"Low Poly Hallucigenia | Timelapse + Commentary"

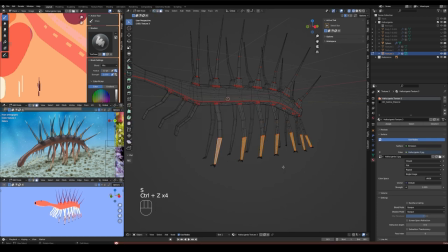But, you know, I wanted to kind of reference his living relatives,
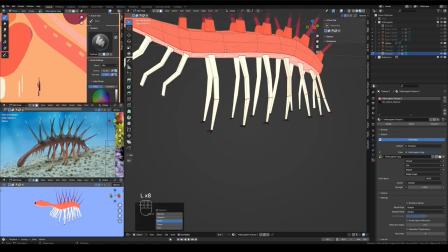Velvet Worm, which very often have a lighter color on their underside that extends out onto their legs.
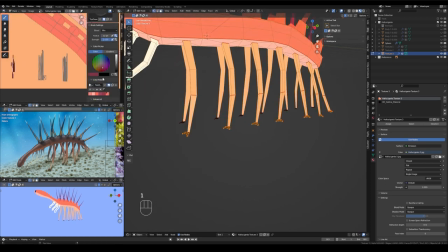So that was part of why I experimented with lighter colors for the legs, but it's definitely an extra little challenge.
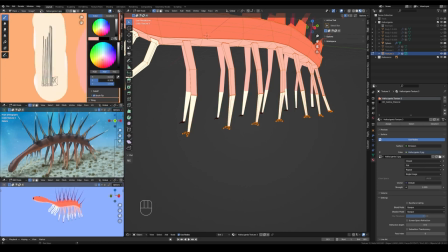Like right here, I thought, well, I can use the same color as the underside of the body, but make the lowest portion of the leg a little bit whiter.
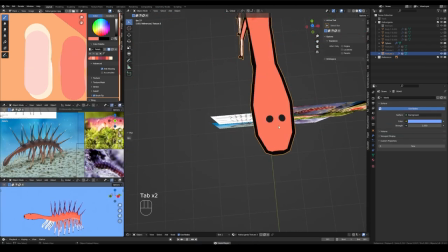But the effect, the result of that was it looked like he was wearing little socks, kind of, like right now.
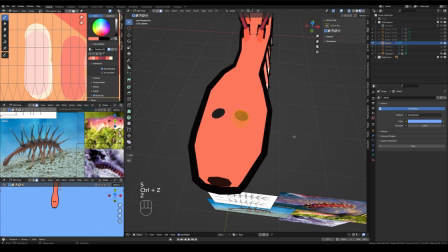Like right now, you can see in the 360s, whenever I zoom back out again.
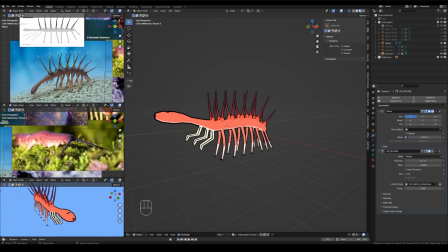Yeah, it just looks like he's wearing little socks and shoes.
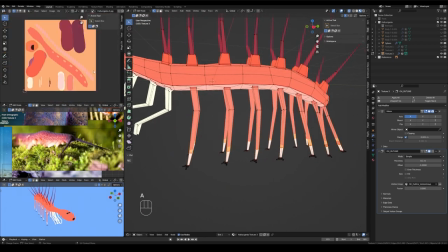So I moved those edge loops down a little bit, and I'm not quite sure if I kept the white color there,
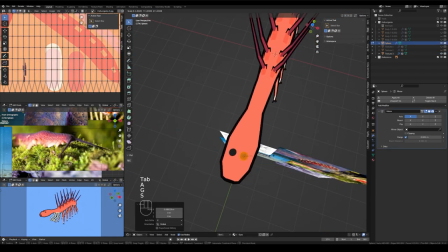or if I ended up removing it completely.
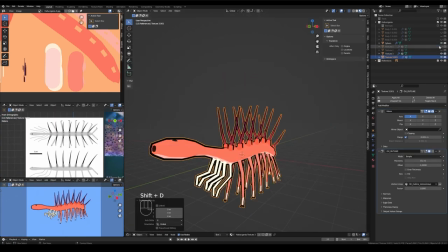So we're pretty much arriving now at the final color palette that I decided on,
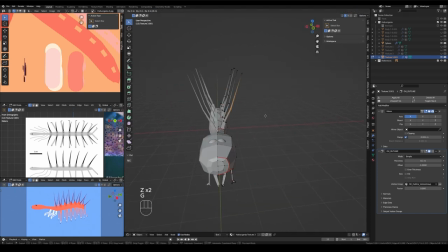and now I'm just going to start selecting one spike at a time,
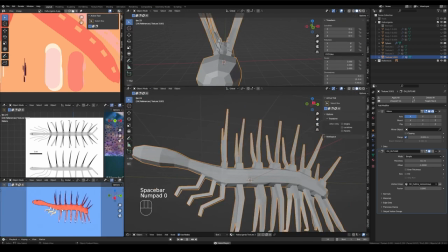opening up an additional view in the viewport so I can kind of keep an eye on the angle of these spikes as I work.
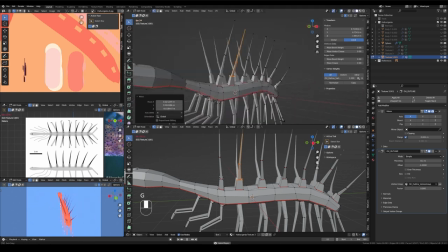I wanted to make sure that they curved backward slightly the way that we know they did when Hallucigenia was alive,
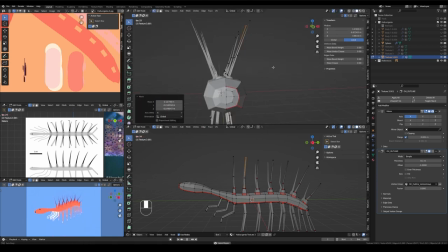but I also need to make sure as I'm doing that that I'm not, you know, making them a smooth shape along the y-axis, but a completely broken shape along the x-axis, which is highly likely to happen if I'm only viewing one perspective at a time, or modeling only from one angle at a time,
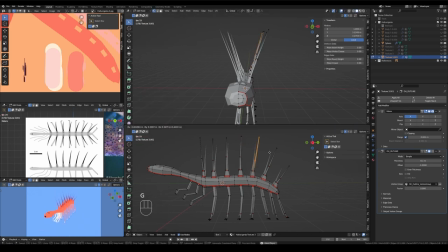without really paying attention, which I love to do. I love to model from one side with no regard for what I'm doing in the other dimensions that I have access to when 3D modeling. So just making sure to keep an eye on all of that as I go.
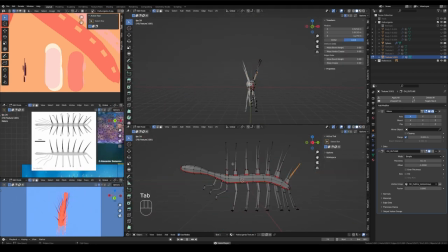Adjusting those loop cuts just a little bit more to curve the spikes.
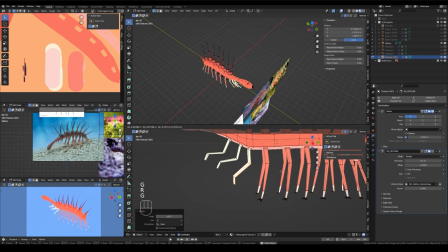I believe they're also called sclerites. Please correct my pronunciation in the comments if you know how to say that word.
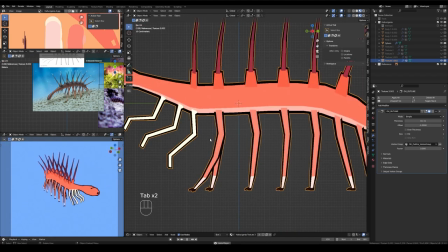Okay, and then here I started to play with the shapes of the individual legs a little bit.
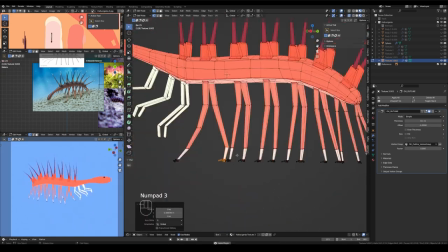I kind of wanted to imitate,
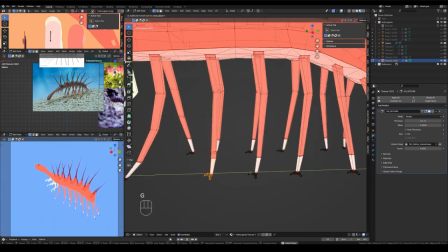you know, the way in the reference illustration Hallucigenia is walking, so all of his legs are in slightly different positions.
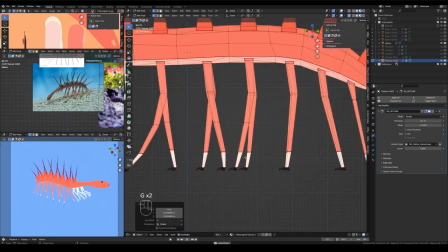It was too convoluted for a low poly model.
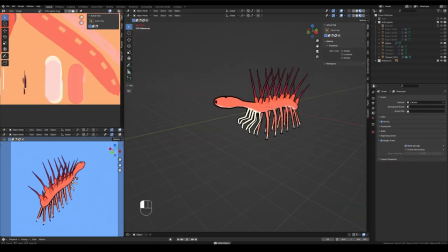It looked scary when I viewed it like that in the model 360,
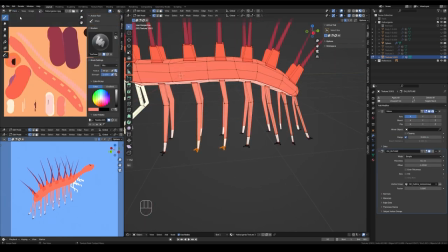so I just opted for symmetrical legs, and nothing wrong with symmetry.
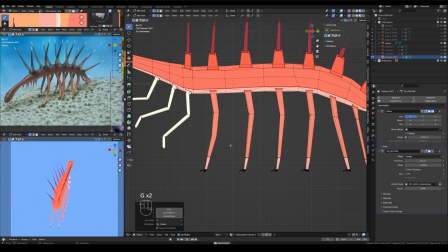Okay, some final little tweaking of the color palette here and the leg shape,
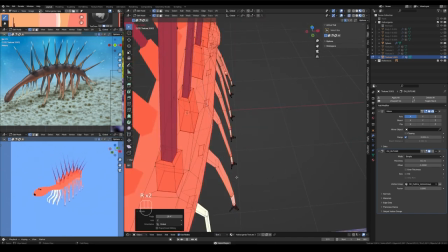but this is pretty much all of the work that I did on this little model.
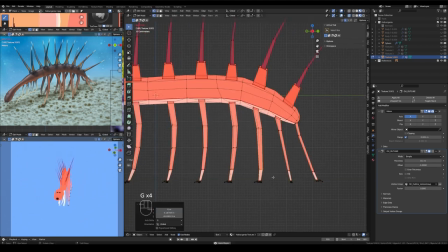Some more little minor adjustments, little details here and there, but that is pretty much Hallucigenia sparsa.
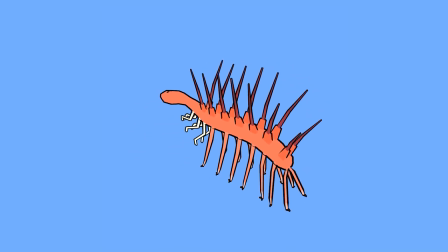I am so happy with how this model turned out. It was extremely challenging, and I was very worried it was going to be terrible, but you can see here I actually modeled
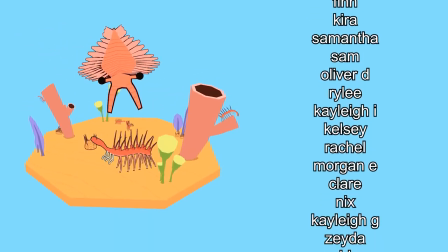Anomalocaris and Wawaxia and some Cambrian era plant life that I didn't learn a whole lot about,
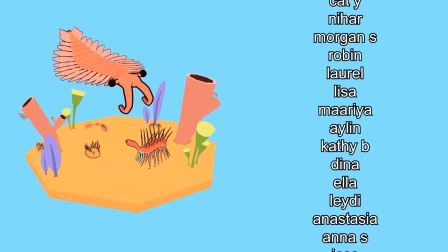but I took a quick look and modeled what I think it looks like.
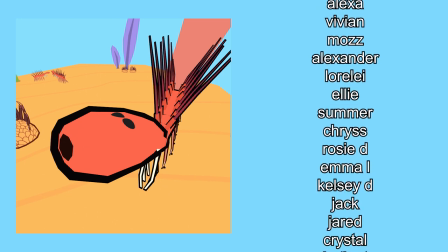Of course, a couple more obligatory close-ups from this Cambrian scene while the credits roll,
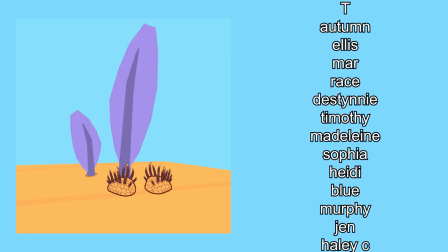but thank you to members of Sneepsnorp Club for making this video possible and everything I do possible, and I hope you enjoyed today's video.
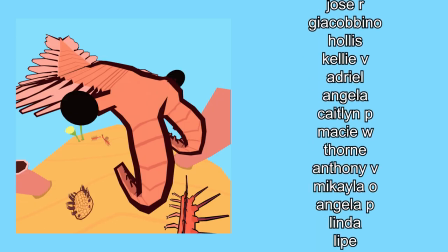I'll see y'all hopefully next week.